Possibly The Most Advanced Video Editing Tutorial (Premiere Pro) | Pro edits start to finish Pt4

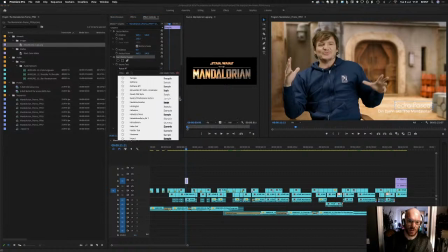Oh, thanks very much, Adobe, for taking me out of that.
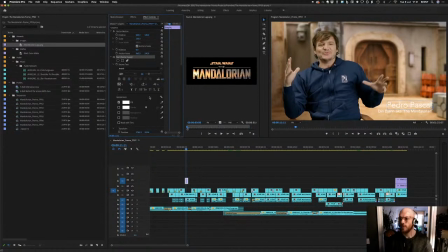Did I try Avenir? That works. That looks better anyway. It'll do for now.
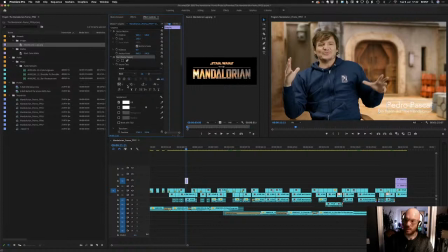Let's see if this works better, slightly thicker. Yeah, nice. Okay. Generally speaking, the so I call these lower thirds, these little names in the corner.
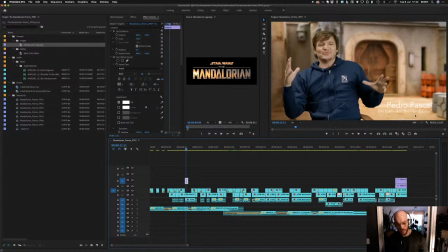They do have other names. I always forget how many there are. I'm sure you'll come across loads of different names for it. I'll try at some point in the future and write down all the different ways I've heard this called.
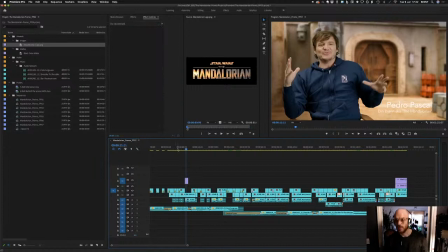But honestly, I've probably heard it 5 different names, and each time I'm like, what the hell is one of those? So call it whatever the fuck you want, really, but I call it lower thirds. I think that's a news term.
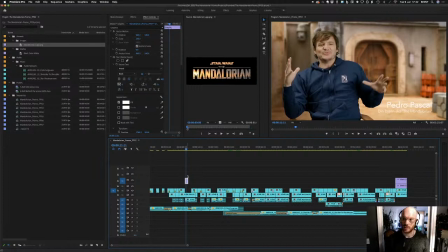I come from, started doing news and documentaries and that sort of thing, and so I think that's where that term comes from. Anyway, I'm gonna, there's a reason it's on this side.
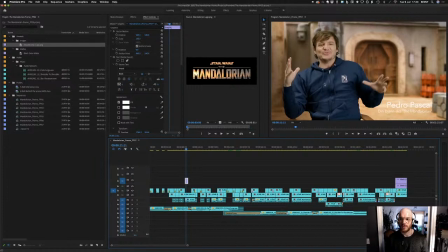Generally speaking, it's good practice to put it on the opposite side of the speaker, unless you've got 2 people speaking at the same time, in which case you have it underneath them.
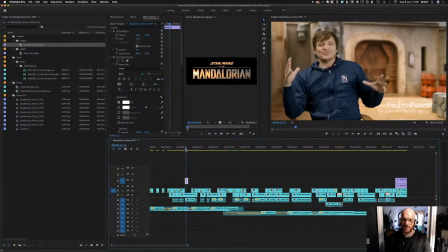And normally what happens is when a speaker is framed in the shot, they're looking across the empty space. This is true here.
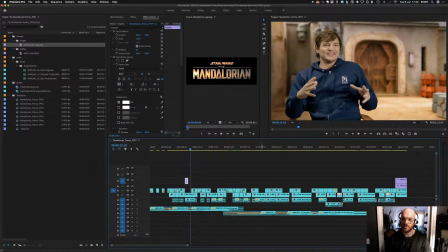So he's looking to the right of the camera, and what the text does is it kind of fills the frame, so it gives it some nice symmetry.
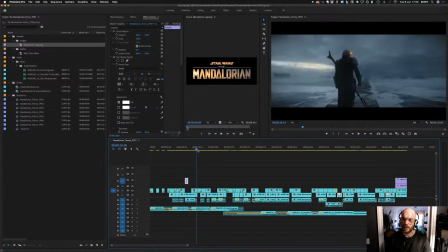And let's try and find someone else.
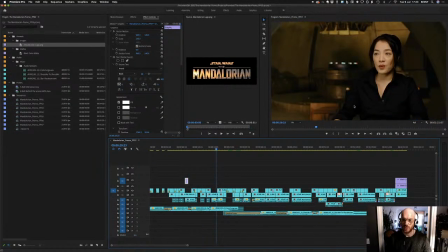She's looking across through the empty space, so you put it here into the empty space, and it helps with the eye line as well. So she's looking over here and you're looking, it's yeah, just works.
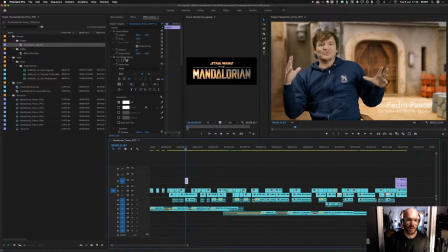So I'm just going to tidy this up a bit. I think the top name can come up a bit.
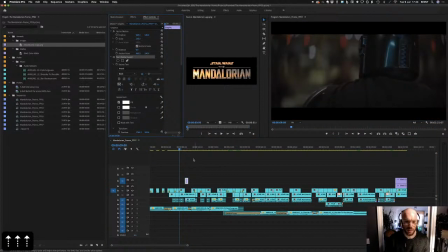Whoops.
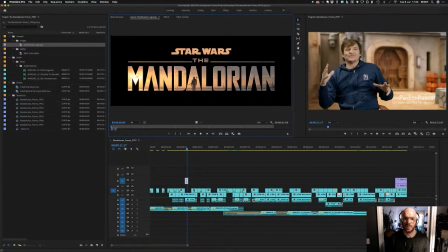Drag that back in here so I can have some more space to look at what I'm doing.
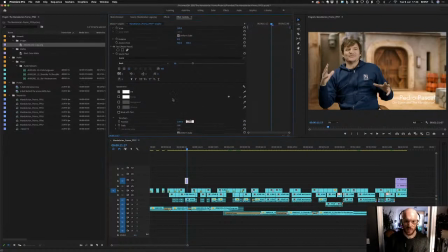So yeah, I'm going to drag the name up a bit. That looks good to me. And I'm going to give it some shadow, just because we've got white background there.
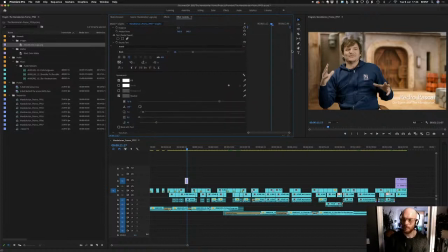Now, yes, it's easier to do these things in After Effects, but you
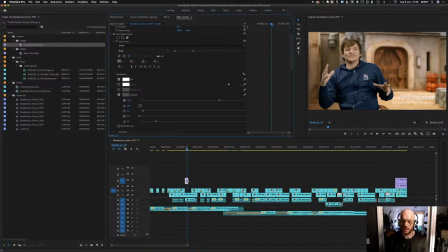can't see exactly how it's going to look on this unless you pull everything into After Effects, and I just find this a lot easier. So let's
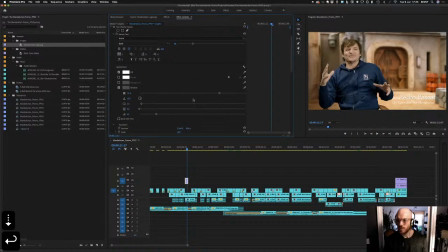change the drop shadow. I'm going to, so that's 4. Do the same to the other one. So a bit drop shadow on there. Bring that down to 4. probably bring the opacity up.
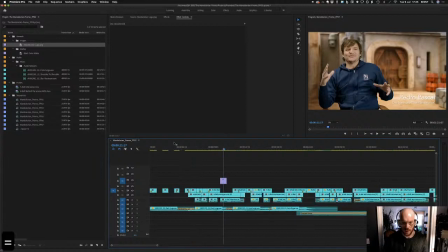Yeah. So something like that. Doesn't look too bad.
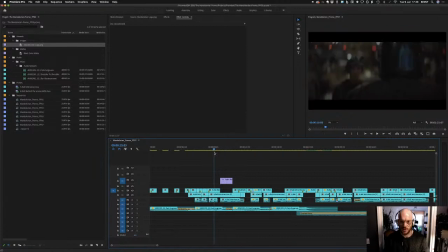Now let's drag this out to the correct duration. If we watch it back, we can decide if we need to
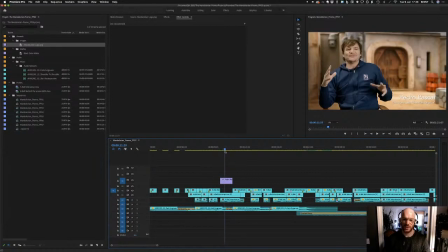have the name disappear or if the shot is short enough to keep it on until the end of the shot.
Ironically cool, flawed, mysterious loner.
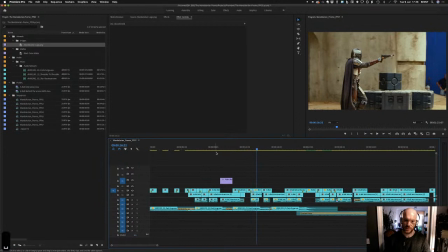It's a very short Who's been shot, following. so we want it on for as long as possible.
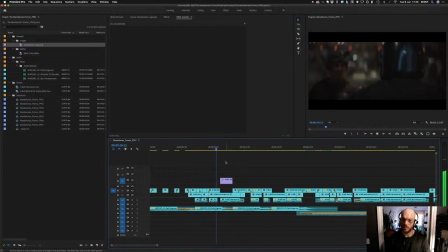Lorian is your iconically cool, flawed, mysterious.
So what I'm going to do, because it's so short, I'm going to extend,
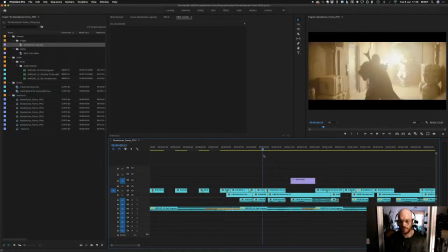shorten this shot.
Iconically.
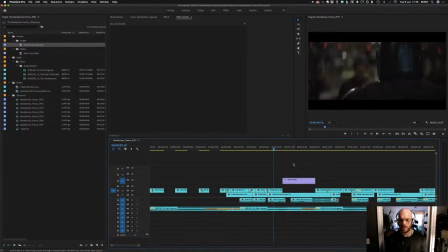And extend the name so that we can read his name better.
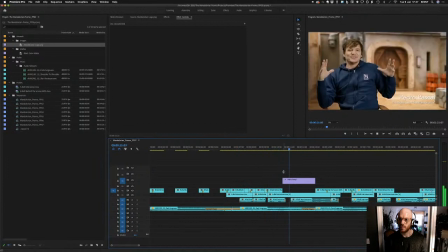Mandalorian is your iconically cool, flawed, mysterious loner.
And this is one of the good reasons you should do this in Premiere first before you make anything in After Effects.
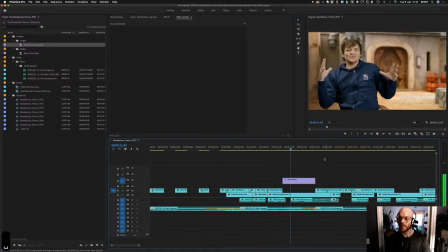It's just easy to adjust these things right now.
Iconically cool, flawed, mysterious loner.
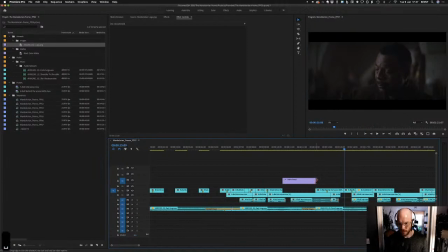Might give this an extra couple of frames.
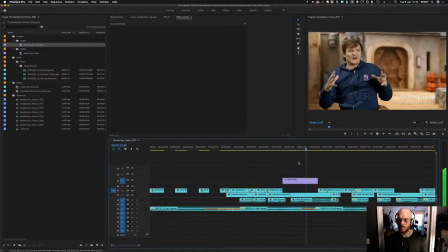Iconically cool, flawed, mysterious loner.
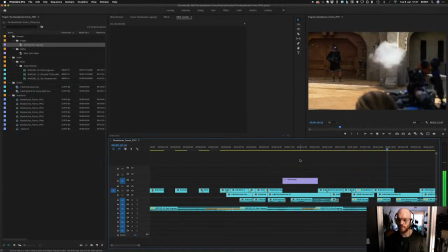Who's been following a way of life and Yeah, that works for me.
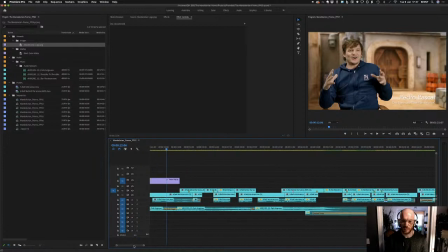So what I'm wondering is whether actually this would look better with a background behind it, because it's not very legible.
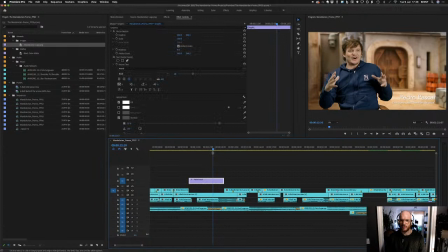So I am going to do that, but I'm going to do that in After Effects. This definitely gives us some framing. We know how big it needs to be. And it gives us our timing.
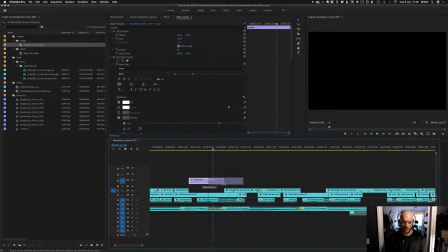So now I'm holding down Alt and dragging this so I can duplicate it over here. And shorten it to fit. And now I'm going to fill out this interviewee's name.
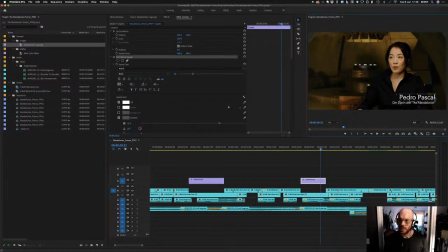So this needs to be justified to the left. One thing I stupidly didn't do yet is turn on title safety. So let's drag those over.
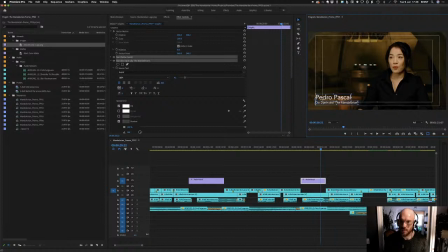And make sure they're in title safe.
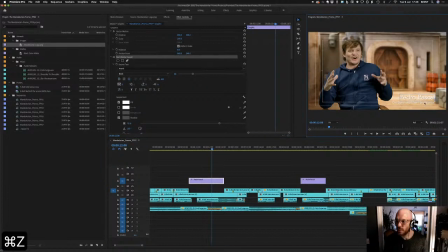Same for these guys. Bring it up here. A lot of people say it's not worth, you don't need to do this anymore because title safety was invented for
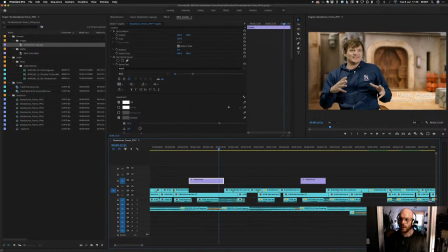4:3 televisions where there was a sort of black border around the screen. And the black border changed from television to television, so you lose a section of the screen depending on what television you were watching, and we don't have those anymore.
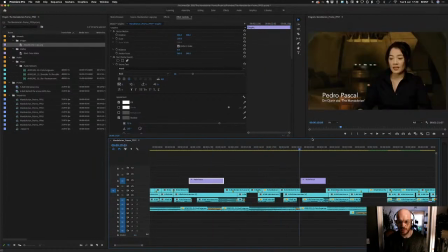We're watching the same picture, but the thing is now, especially more so than ever, everyone's watching on a million different screen sizes and devices because everyone's watching it on their mobile phones, laptops and everything else. So the screen size, especially on mobile phones,
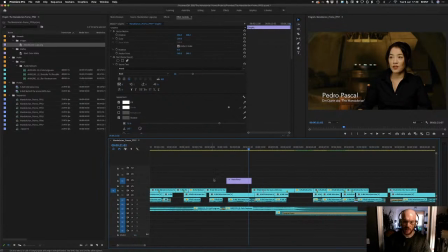if they are maximized, it cuts off some of the screen around it depending on the size of your screen.